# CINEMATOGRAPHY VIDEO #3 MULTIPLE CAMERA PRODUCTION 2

Hi, I'm Amir. In the last segment, we have covered on pre-production some of the gears needed for multi-cam production. In this segment, we talk about choosing a multi-cam workflow and setting up your gear. From positioning and framing shots to matching cameras, we're going to look at MCP techniques for you to apply in your next shoot.
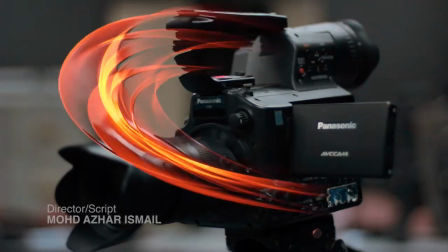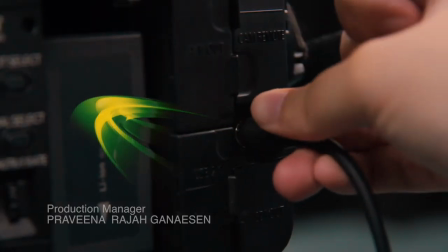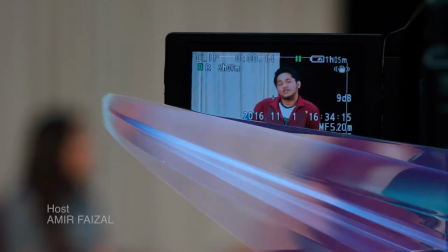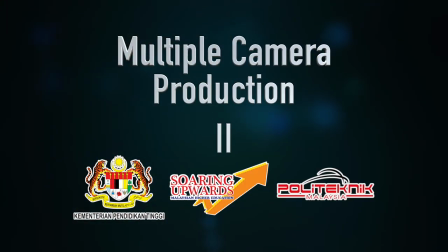Doing a multi-cam production is not an easy feat. Doing a multi-cam production without proper planning would end your production in shambles. Multi-cam productions are more successful if a few shooting techniques are followed. This includes following the 180 degree rule, holding good shots and using controlled movement when changing shots.
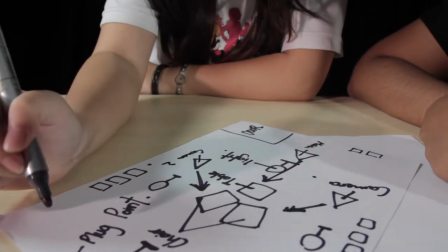It is best to set up a day before the shoot. Determine the set setting first before you position your cameras.
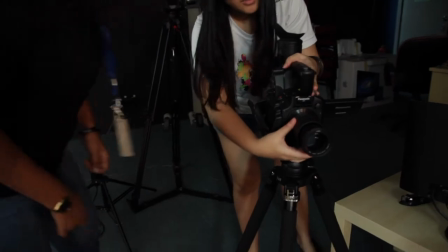Is it going to be a talk show or a one-on-one interview? For shooting a talk show, which requires the host to speak to the audience, preferably use three cameras.
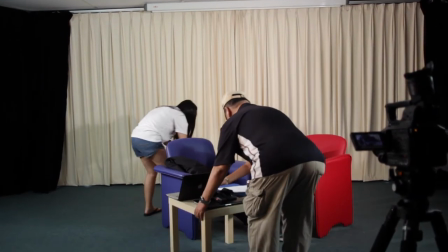Position the chair slanted at between 30 to 45 degrees angle towards each other.
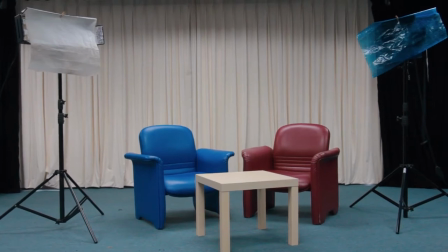This will give a good three-quarter perspective of the host and subjects when they are interacting.
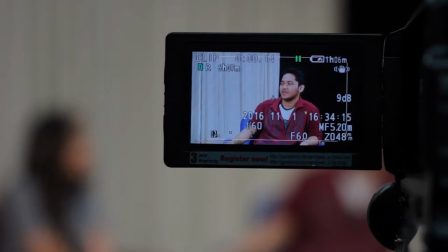Two camera in position would be able to capture the host and the guest in a three-quarter perspective at medium or medium close-up respectively.
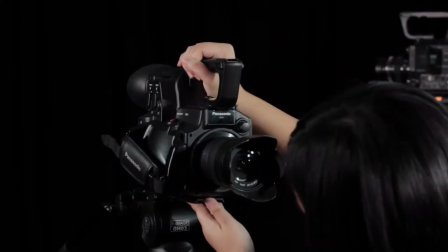While the MasterShot camera must always be locked to shoot the host set at all times,
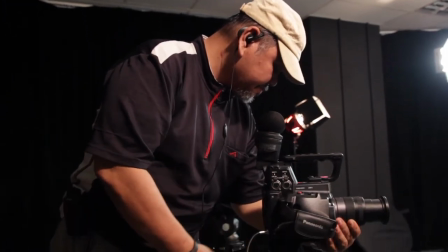the video clip from the MasterShot would be a fallback shot when there are any changes in framing or focus on other cameras.
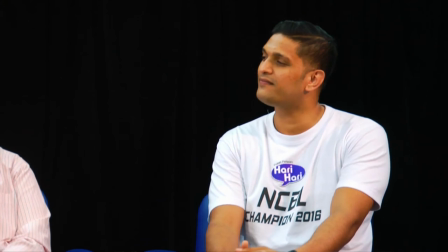If there is more than one guest, you can instruct the camera operator to frame the shot on the guest who is talking.
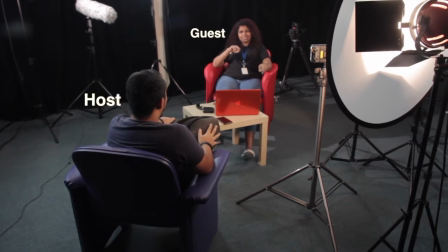For shooting a one-to-one interview, the seating position may use the same techniques but some would place the interviewer and host seats facing each other.
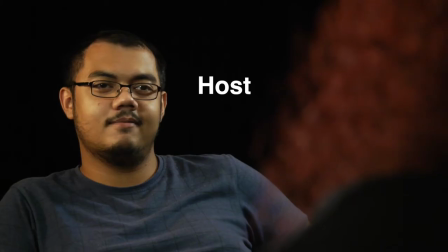The camera usually will have an over-the-shoulder shot of the interviewer and guest.
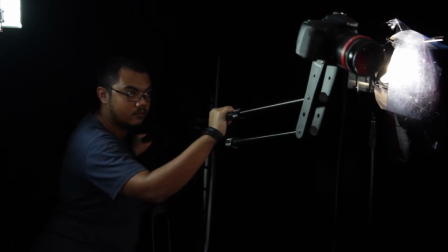Do try out any set layout and position the cameras to capture the best angle you see fit
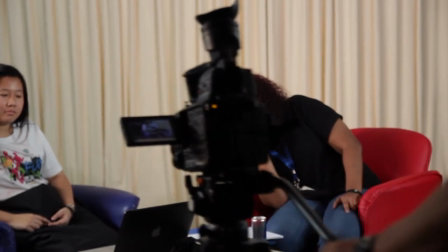but double check to ensure that your camera placement isn't breaking the 180 degree rule. So what is the 180 degree rule? Let's use a simple talk show as an example.
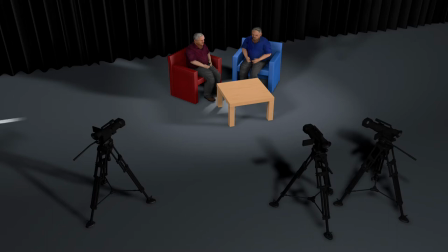If the host and guests are facing each other, draw an imaginary axis passing through them.
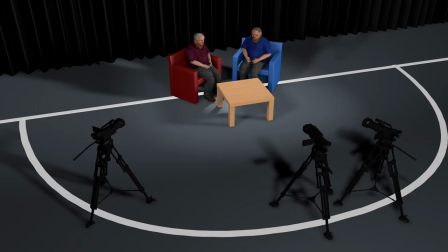If your MasterShot camera is placed on this side of the axis, you're free to shoot anywhere within the 180 degree arc on the same side of the action line.
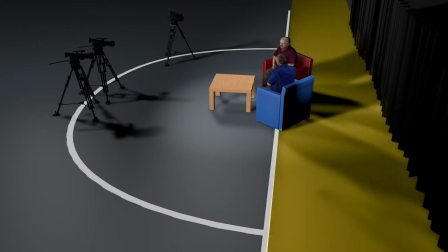If handheld camera goes beyond the line or if you place your camera on the other side,
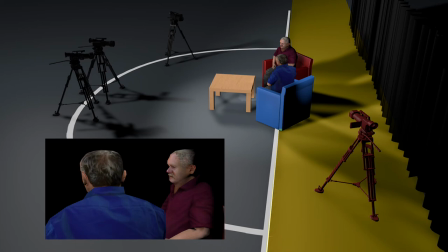it'll change the position of the host and guest on screen and can be confusing to the viewer.
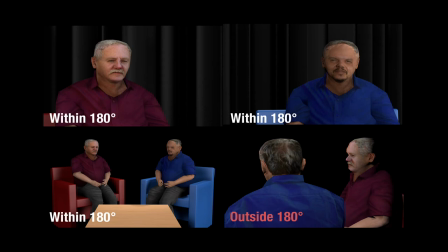Obeying the 180 degree rule gives the viewer constant perspective of the action.
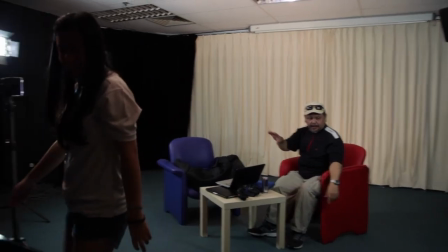Be sure to do a test run on all your gear at least a day before or do a dry run to ensure there will be no hiccups while doing the MCP.
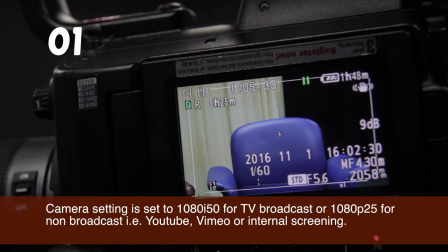If you are shooting for post-production, first check the camera setting is set accordingly.
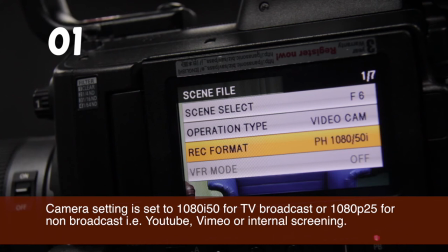If the production is for TV broadcast, set it to 1080 i50.
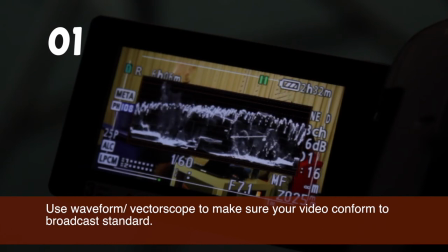If your camera has waveform feature, make sure the video conforms to the broadcast standard. Second, format all your memory cards.
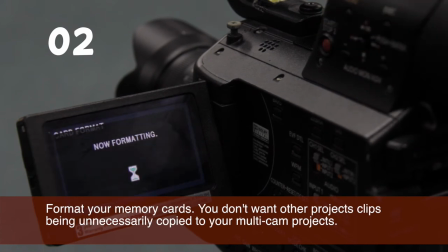You surely don't want to have unnecessary footages clogging your hard drives. Third, do a white balance.
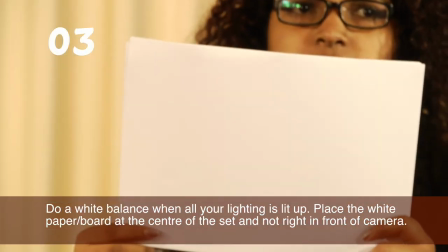Make sure all the lighting is on and place the white paper within the set and not right in front of the camera.
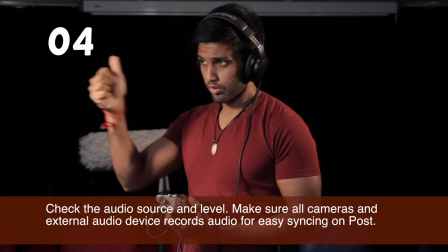Fourth, check the audio source and level. Make sure every camera records audio if you plan to synced by audio and it doesn't have any distortion.
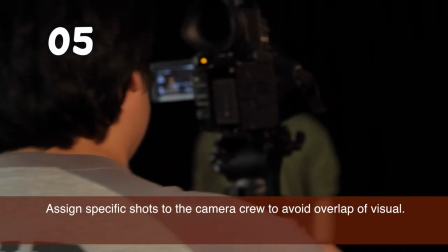Fifth, assign the shots to your camera crew.
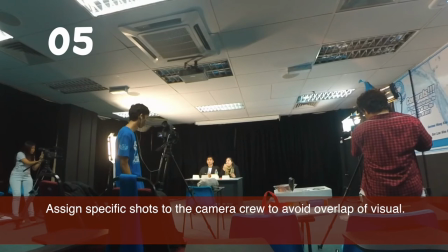If you are not using Live Switcher to monitor your cameras, you may want to assign specific subjects or shot types to each camera operator to avoid overlap. You're all set, but there's one last thing you need to do before shooting begins. You need to provide a sync reference to all your audio and video sources. ClapBots will give you both a visual and an audible single frame reference for syncing multiple clips.